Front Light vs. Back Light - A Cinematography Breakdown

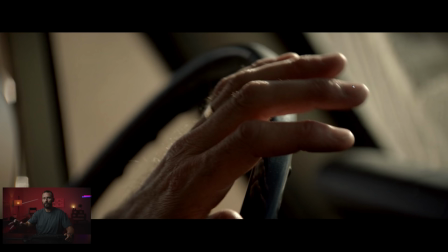246s
So this is one of those shots when you're doing inserts, you can do them as long as you're close enough and the depth of field is shallow enough, you can do these any time.
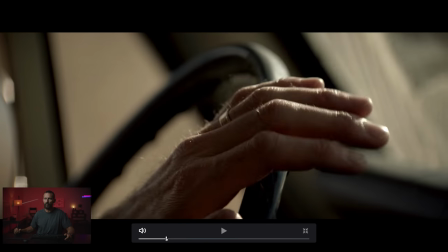254s
The sun is low. Just point the car in that direction, and away you go, right? So from here, where's the look?
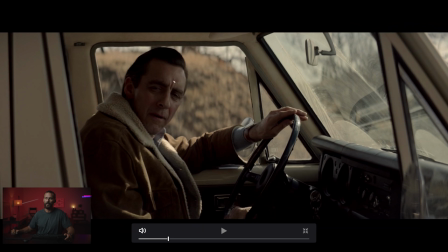262s
Boom. This is the soft hub, right? The perfect soft hub, if this guy would open up his eyes a little bit more. This is a beautiful-looking shot. We're not shooting directly into backlight. It's going to be more over this way, the sun. But it's coming down in an angle, which means the hard light, which is this stuff here,
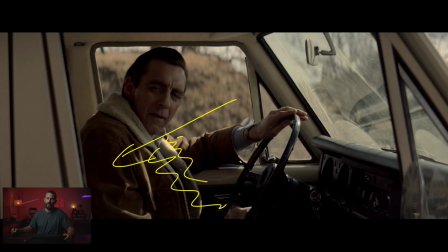280s
is right on the body. and then up here is softer. But because we can't see this window, the other trick is we're taking all of the light away from this side, which gives us this darkness.
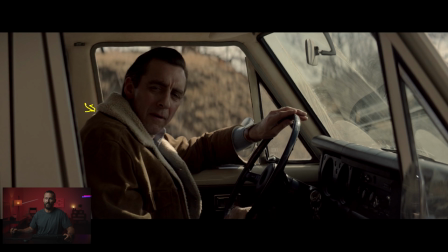291s
You can see there's a little tiny leak in there, but this is a good-looking shot, you know, because you got highlight back there, you got the dash running along, you got these little interesting lines all happening inside of the car. The hills in the background are interesting, but then the lighting on him is perfect, right? This is a good-looking, moody shot here, right?
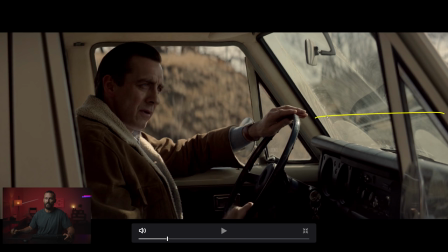308s
Like, you can actually see the little light in his eyes and the little reflector, whatever is coming this way. You can actually see it down there, it's probably diffusion. And as we circle forward, what happens now?
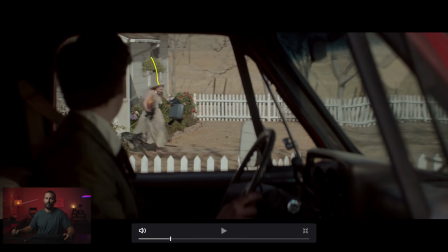319s
We got a front-lit shot, like we're getting full front-lit here. All right, luckily, it's a fast-moving shot, and we don't have to focus too long on our gal.
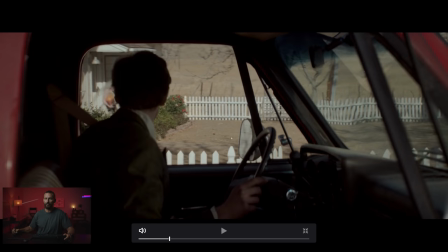328s
But look at the brightness change as we shift out. See how that fence goes from full front-light to overcast.
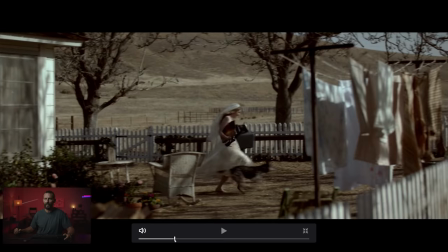335s
And look at how dark he gets too. Boom, we're back out. Okay, this one is also front-lit, right?
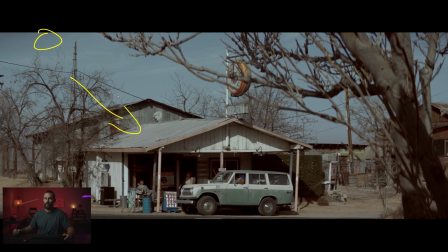342s
Ideally, you know, you want to park the sun over here and have it coming this way. Just a matter of what the schedule comes down to. I like all this stuff though. All right, like let's make it three-dimensional by shooting. We don't want to imagine if the camera crabbed right about 20 yards, right?
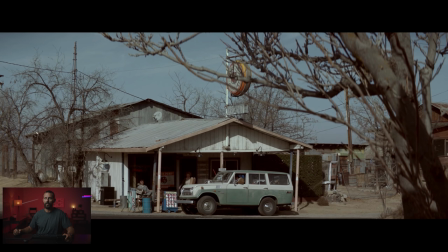358s
So now we're looking dead onto this thing. You lose all the dimension of the building. So make sure that you can see the back post of the building, right? That way, at least you know you're getting some dimension from the buildings themselves. Then you add in these little bits here, and if it just so happens to be, it's got to be front light,
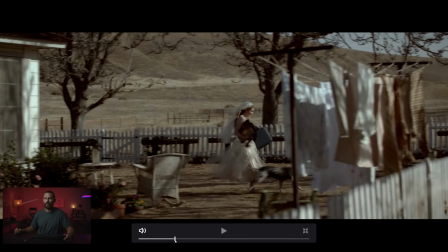378s
you know, at least you can tick off some of the things of the framework to make it halfway interesting. And I like that little boom down too here.
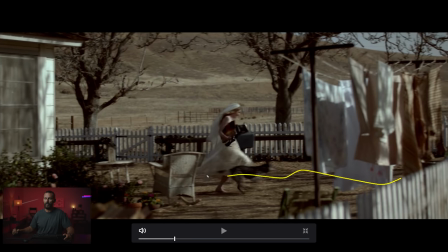386s
We come across, okay, well now we're getting some longer shadows on the ground, and it's not overcast, right?
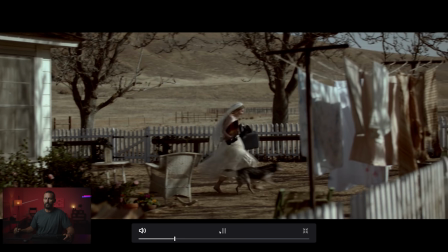391s
So that's good.
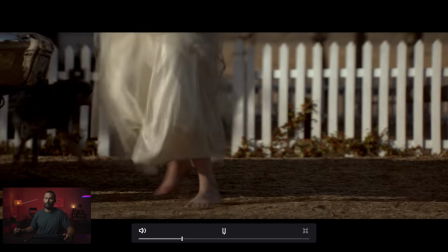397s
We're shot, now the sun is fully out. And mom gets a face full of front light, and dad is confused.
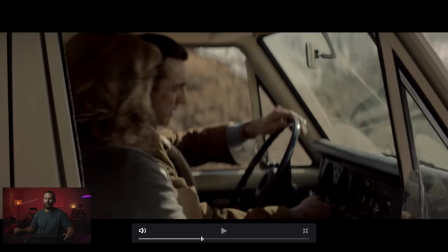406s
Okay, backlight for our lady. And then now let's get out to the where we wanted to look. Because we have this.
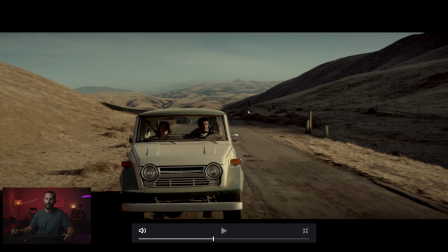412s
Okay, so this is harsh, right? This is no, you're so you're so wide. We got the interesting side light going on here with the shadow on this side, bright on this side. But coverage inside of this car right now, this angle on the road, this would be really tricky.
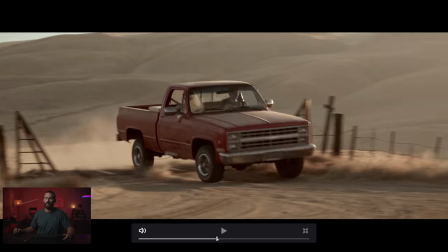428s
It would be very, very harsh. This one, now you're talking.
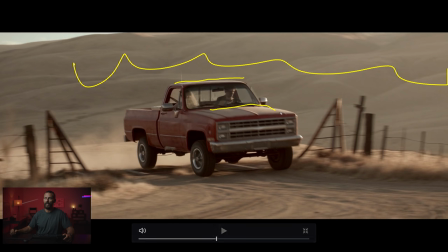432s
Now, we've got backlit hills, edge, edge on everything interesting, shadow of the vehicle coming towards the car. That is what makes this whole car stand out is how down in the shadows the background is. You don't want to be looking up. If you come down in level and start looking up more towards the sky, this is all going to be blown out in Crapola.
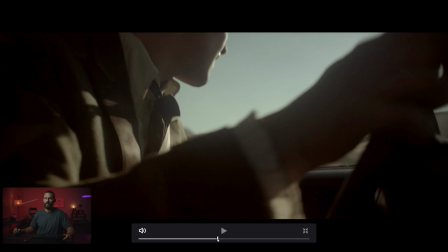451s
You don't want that. You want it to be nice. And there we go. So we got, of course, our little flare shot.
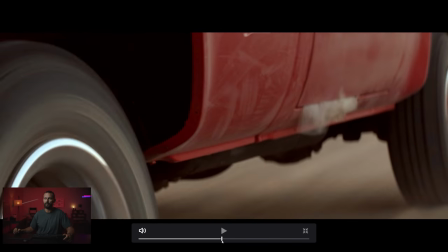457s
And again, just looking, everything in here is backlit. And then this is backlit too.
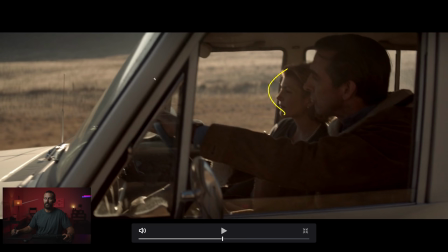462s
Now look what's going on here. Same interesting concept, right? Little edge running down the person that's getting hit in the face, shadow in the background. OK, this is kind of lit up, but this is what you're exposing to here. Right? You're exposing to the area that you cannot control.
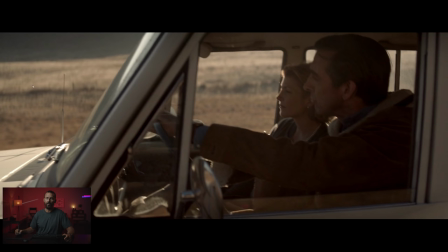476s
You could still get, depending on how they're doing this travel, if you're doing low loader or if you're doing talent on the actual road, Talon on the road is really, really hard to get away with just for permit purposes. So if you're on a low loader, you can still put up something that you can run on a little Jenny here.
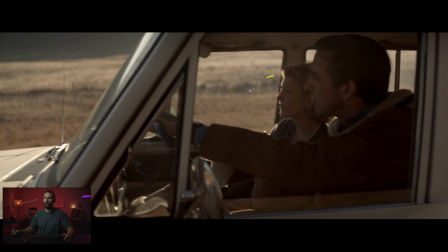492s
You know, you run a little 4k or something like that on the low loader and you can push in level this way if you want to keep it nice and light.
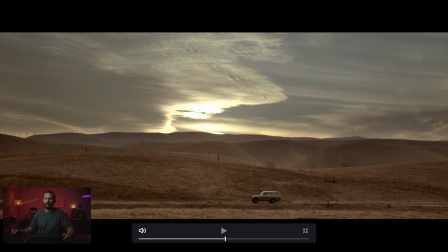500s
Now this, this is called a blown out sky, right? And this is looking directly into the sun. If you didn't want to blow out the sun, you'd have to have sun over here out of the frame or sun below the horizon. or sun behind one of these clouds, right?
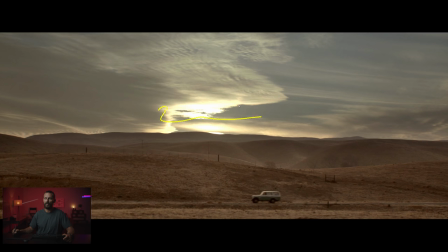515s
But it's so super hot up here that you get this blob of nothingness, which is a really, really strange look. But you don't want the opposite, which would be, say the sun path goes this way, right? This is east. This is west over here. You don't want the sun coming smushing into these hills because that's going to look terrible too.
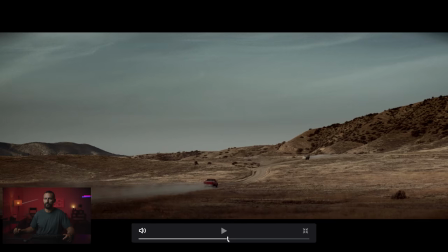534s
So it's, you know, pick your poison there. Okay, so no shadows on the ground, car driving along. We switched to full sun here. We've got now full sun, a little bit of cloud down here, but I like how the road bends in, bends around.
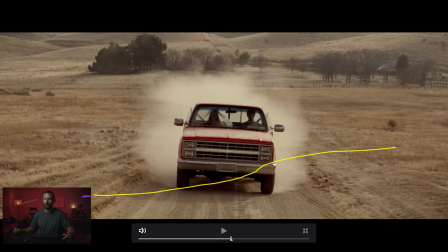552s
If we come to where's our stop? Here again, back to overcast, like you would imagine the DP on this couple of days is just going, none of this matches and I don't care.
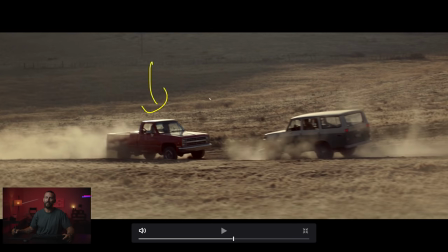564s
We go from overcast to backlit. Now we have picked the perfect angle, but man, here comes the shadow, right? The sun is setting lower and lower. Cinematographer starting to panic, going, we got to get this wide before that shadow hits these cars or the gig is up.
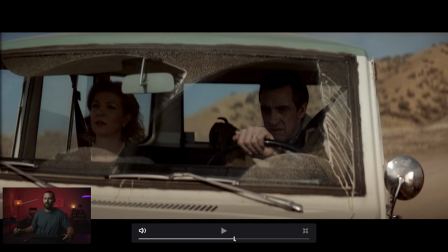580s
I'll never work again in this town. And we cut around to front light and back light.
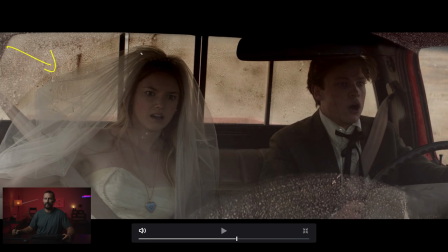587s
All right, well, it's not really back light. There's no light coming in here, right? There's no sun back here pushing through these things. It's nice and dirty back there. So it sort of mucks up the whole scene. Even this little stuff up here adds some framing. But this is really, really down. We're playing these people really down, but everything is really down. There's not like some hot highlight somewhere.
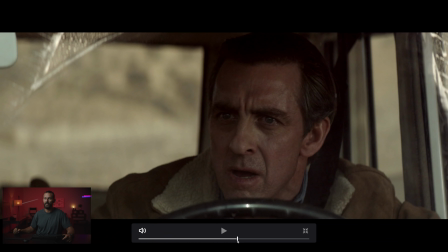606s
So the difference will be this angle, right, on these guys. Look at how we've gone from front lid on these guys.
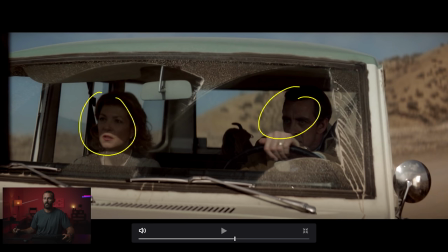614s
This is going to be the much harder angle to make look nice. Very, very difficult. You can see, what is that? That's like, almost looks like a maxi brute in there or something. Can't imagine they're using tungsten outside though. We've got the real sun coming this way. And then we've got all of our level that we're going to be using for this setup coming the opposite way, right?
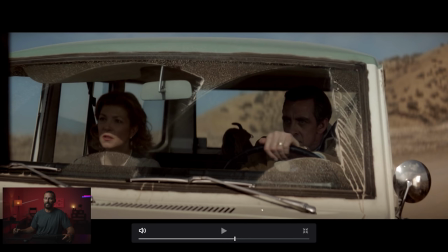631s
But it's not really a sun sandwich. I mean, I guess technically it is, but there's no real level getting inside of the car. So because you can't tell the level outside, you're basically creating your own look. So this bad boy gives it straight away.
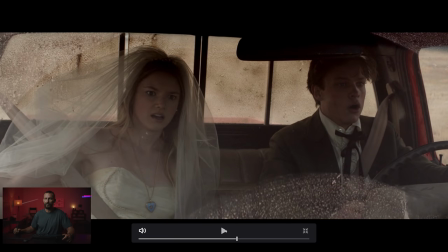644s
And keep scrolling through. This one is going to be the much easier angle to shoot. And say the sun is out and it's over here. You could almost do this with... Sometimes when you're inside of the cars, you want to give it a little bit more punch. You want to give the light a little bit more punch, so you wouldn't go like an ultra bounce if you're going to bounce.
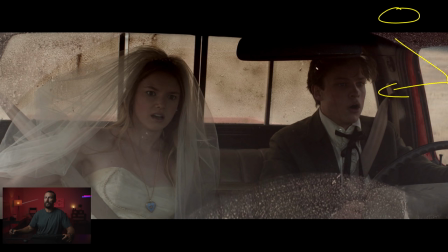662s
You'd go like a lame or something like that with a little bit more push, and then you can diffuse until your heart's content, really. You can diffuse less for her because she's further away from the bounce, more for him, whatever you want to do. You would just angle the car to it,
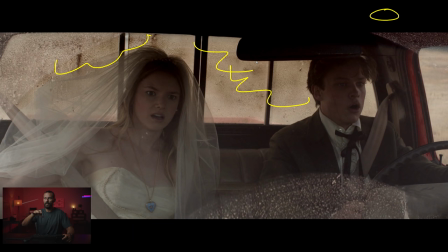676s
and these dirty windows help because you have no idea your orientation inside of this landscape that we just came from in the wide is completely blown.
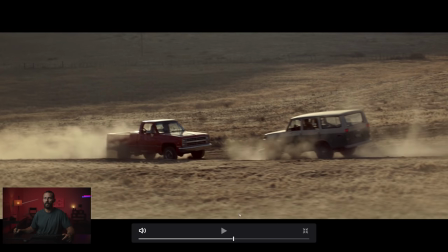683s
So, like, you're not going to be able to tell, hey, that's not the same hill because this thing is so dirty, right?
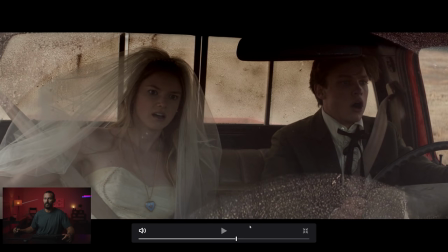691s
Where is it? Right there. Now, compare this backlight to that backlight, right?
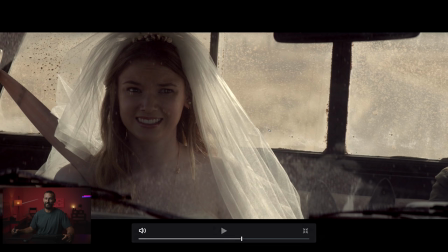697s
This thing comes out of nowhere. This is tricky business, man. It's tricky being in a car with this amount of coverage.
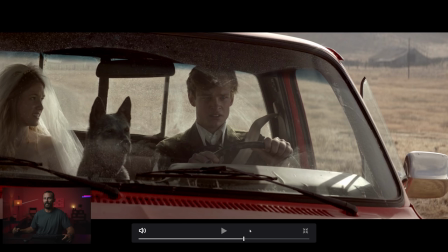704s
This is probably the ideal time. And this is the ideal look, right? And they're probably, I mean, it feels a little bit electric, this, but you could do this with a bounce. and this is the perfect sun in the perfect location. So sun back here gives us our little edge on there, our little edge on there. Can't see any lights or anything in there, but you can definitely feel it here, right?
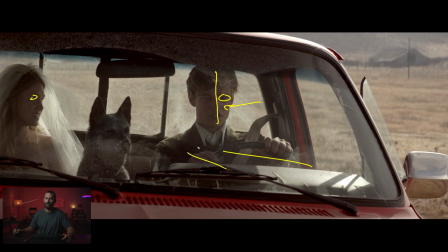723s
You can see in the eye light there, something coming this way, pushing level this way, and then just using shadow. You might have to run Neg down this side of the car, but you might just be able to get away with just contrast.
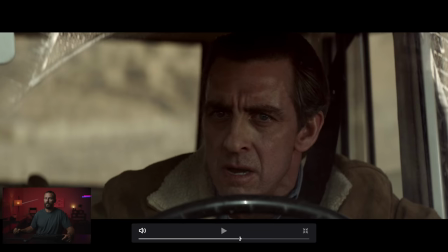736s
And now this one, where's his angle? So, Dad's angle. You can see Dad's eye light here.